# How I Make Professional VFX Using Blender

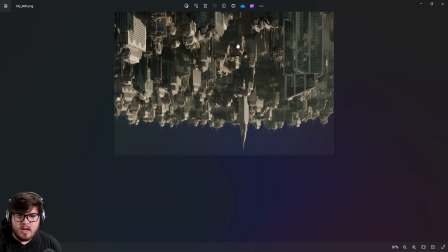[8:22]
Okay, so inside Blender, I went ahead and just rendered that overnight. It took a little bit. But as you can see, we have this result as kind of our CGI pass.
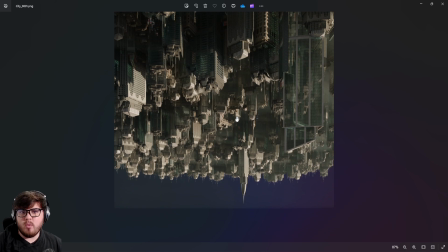[8:30]
And so now we have to take this result and then put it back with the footage and make sure it's as realistic as possible.
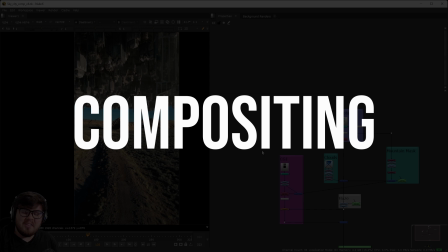[8:36]
And so that is the compositing process. Okay, so now for compositing, there are many great programs out there.
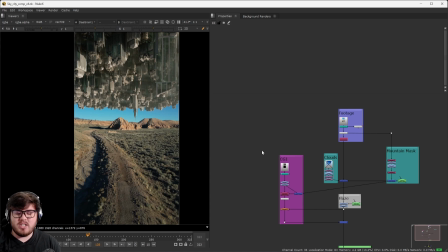[8:41]
After Effects is one of the most widely used programs, but today I'm actually going to be using Nuke X, which is my compositing program of choice. It's the industry standard program, and it's node-based, which I really like because it's very visual, and I'm a huge visual person when it comes to this stuff.
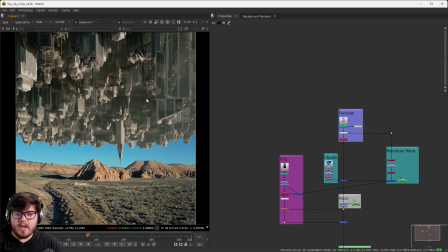[8:55]
So as you can see over here, here is the default CGI that we placed over top of our footage straight out of Blender. This, if you're rendering from Blender, this is basically the result that you're going to get. And as you can see, it doesn't look too realistic.
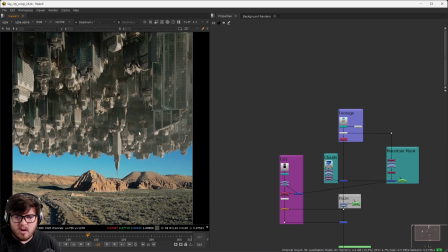[9:08]
It doesn't look like it matches. The contrast is a little bit off. You know, there are tons of stuff wrong with it.
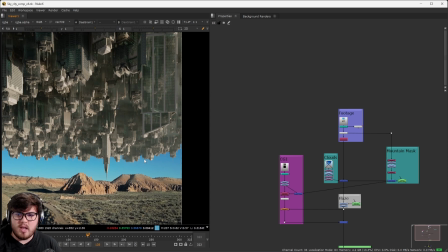[9:13]
So let's kind of break down how I kind of think about a shot like this and show you guys exactly what I did. So first of all, let's just deal with the CGI since that's most likely what you're going to be starting on. So first of all,
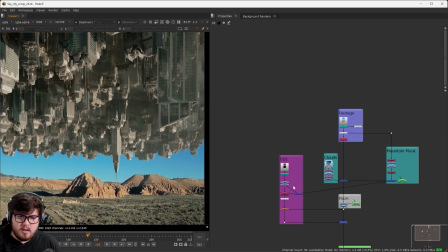[9:23]
I want to go ahead and try to match the values as closely as possible to my base plate. And so those are these numbers right here, just some basic color correction.
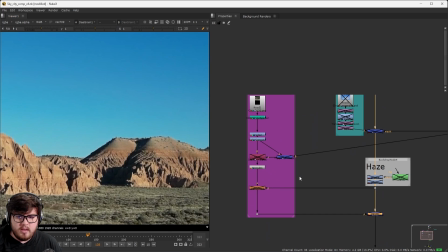[9:31]
And then on top of that, we can see if I kind of on and off the CGI, we can see some haze is actually going over top of the mountains.
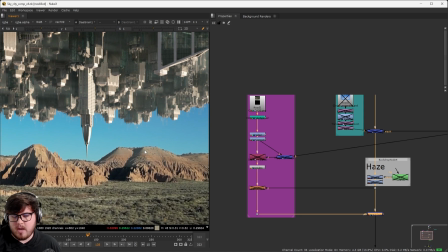[9:38]
And so I kind of want to not have that. I want the haze to be behind the mountains for now. We'll add some different haze in later.
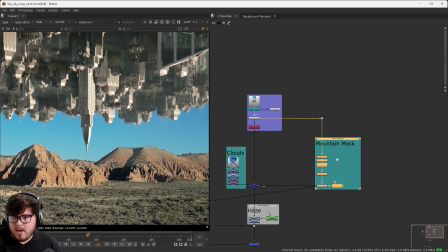[9:43]
So what I actually did over here is I created a new mask for my mountain. So as you can see, if I come over here, this is the mask I developed.
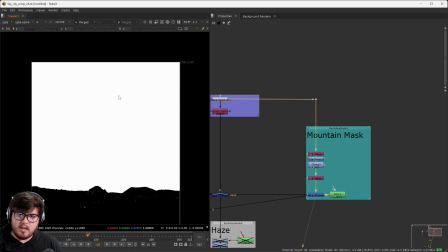[9:50]
And so all of this white area stuff is going to be where the city is going to be. And so everything in the black is where it's going to cut off.
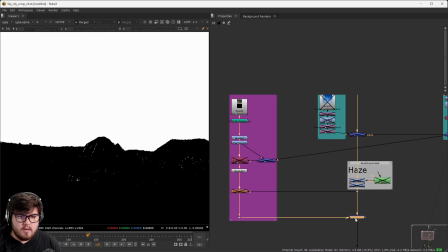[9:57]
And so that is nice, because if I come down here, that is what these two nodes are right here.
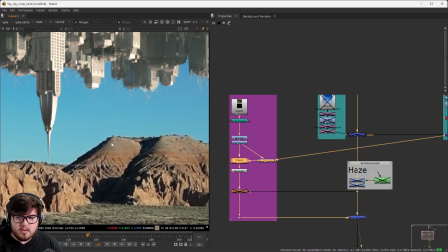[10:01]
So if I turn those on, now you can see just the areas where the mountains are covering the stuff.
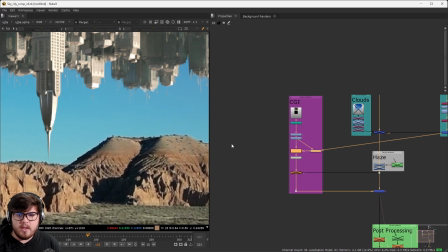[10:06]
That is where the CGI is no longer seen. So that is very nice. And then the final thing I did for the CGI, just to blend it in ever so slightly, is to add a little bit of light wrap.
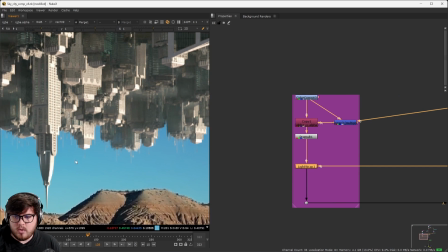[10:15]
You can see, especially on the buildings at the bottom, a super subtle kind of effect of that blue sky kind of coming in at the very bottom.
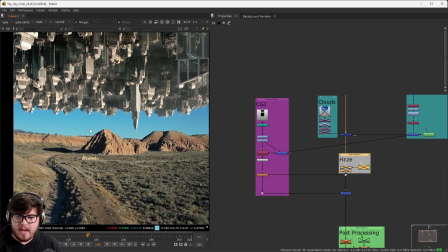[10:22]
So next thing we need to tackle is, of course, the atmosphere. We need to add some haze and stuff back here. It was super simple for this clip.
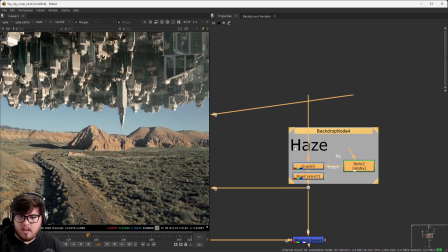[10:28]
All I needed to do was just do some color correction and place a mask over there. So now we have this look.
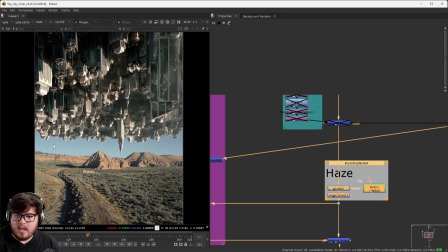[10:33]
And then something was feeling a little bit off to me. I didn't like that the clouds and stuff back here were so clear.
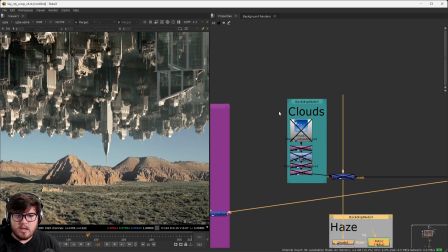[10:40]
And so I went ahead and just found a PNG online and just added some clouds and tracked that into the scene.
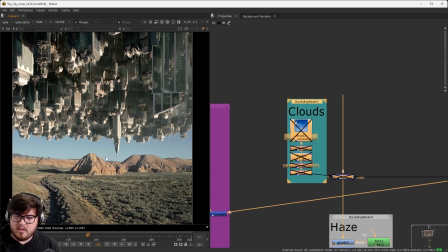[10:45]
And so now you can see we actually have some white clouds in the background, and I think it gives a cool little touch to it.
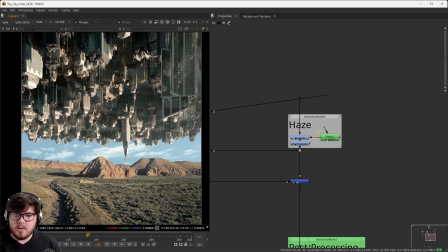[10:50]
Okay, so this is the result that we're getting. This is much more matched compared to the original that we had.
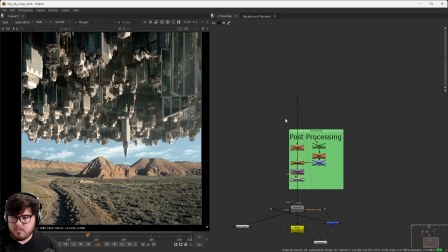[10:54]
The final thing that I like to do is a whole post-processing process where I kind of add some stuff. Now, depending on the CGI and your client that you're working with, you sometimes don't want to do this since they want such a clean result, and they might do some like color correction or something on their end. But since this was my shot, I kind of wanted to add some post-processing inside of it.
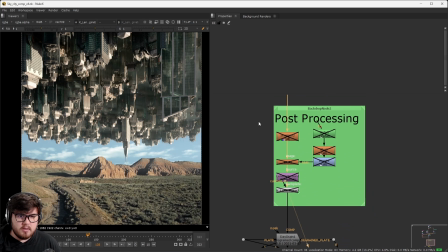[11:12]
So we'll just go down the list. So first of all, I did some sharpening, just ever so slightly, just sharpened it.
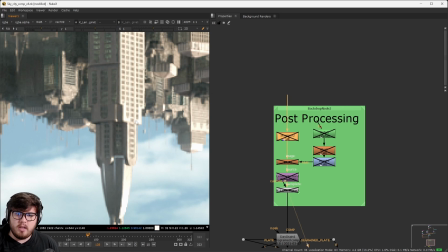[11:17]
Again, not trying to blow it up too much in case in color, I do want to add some more sharpening there. But as you can see, just really subtle, kind of making those details stand out a little bit more.
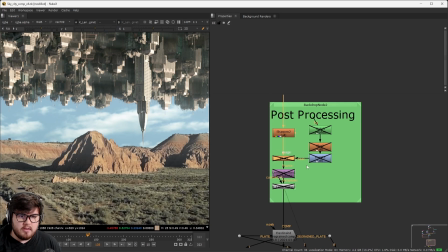[11:26]
Next, we have this eye blur section right here.
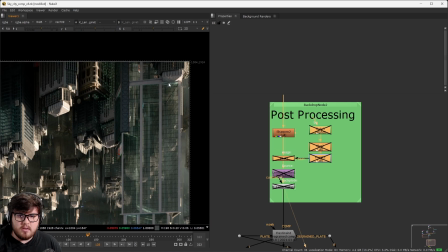[11:28]
All that is just kind of fading in the top here, and so just giving it kind of a nice little effect right there, kind of draws the eye in.
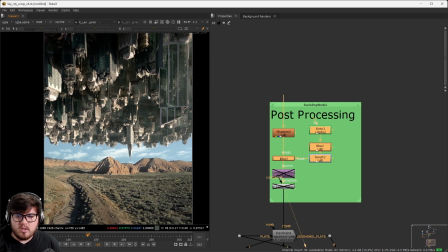[11:35]
Again, nothing too kind of complex or anything. I just wanted it very subtle to kind of draw the eye to this tower right here.
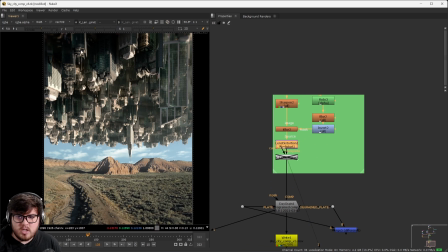[11:41]
It's kind of where I wanted the focal point to be. Next, we added some lens distortion, kind of self-explanatory there, just kind of distorting out the edges like any lens would.
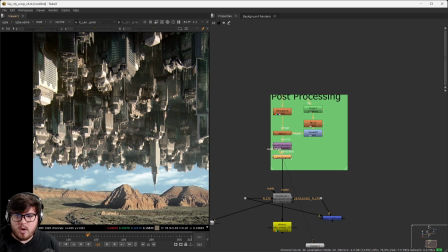[11:49]
And then finally, this node right here is just a node where I'm adding in some bloom and some chromatic aberration.
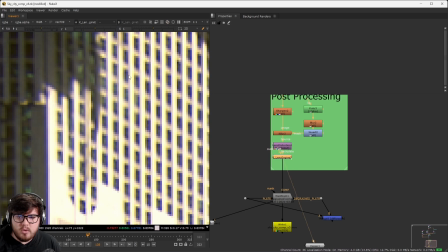[11:54]
So if you kind of zoom in here, you can notice we're getting a lot of blue values. That's basically chromatic aberration at the edges.
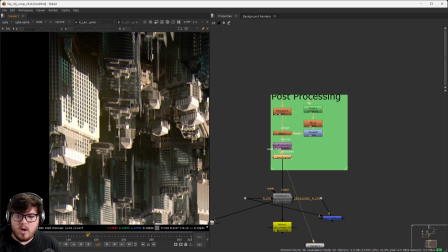[12:01]
And then we're also getting some bloom. And so just adding a lot more kind of color and stuff into that. I wanted more of a softer image for this one. And so that is how I'm kind of adding that in.
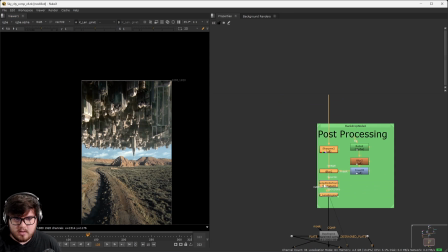[12:11]
And so, yeah, so with all of that, all of those processing, it really took this shot to be much more lively, in my opinion.
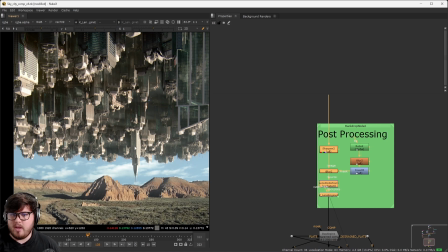[12:17]
And of course, we're going to push it a little bit more in color, but as much as we can do in compositing is my goal.
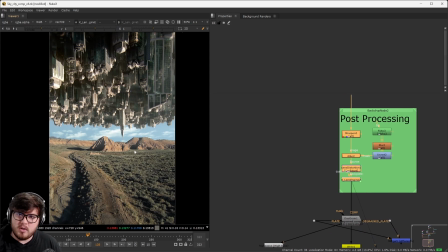[12:22]
And so finally, we have to talk about how to add grain back in, because every single footage that you shoot, no matter what camera you have, is always going to have grain or noise in it.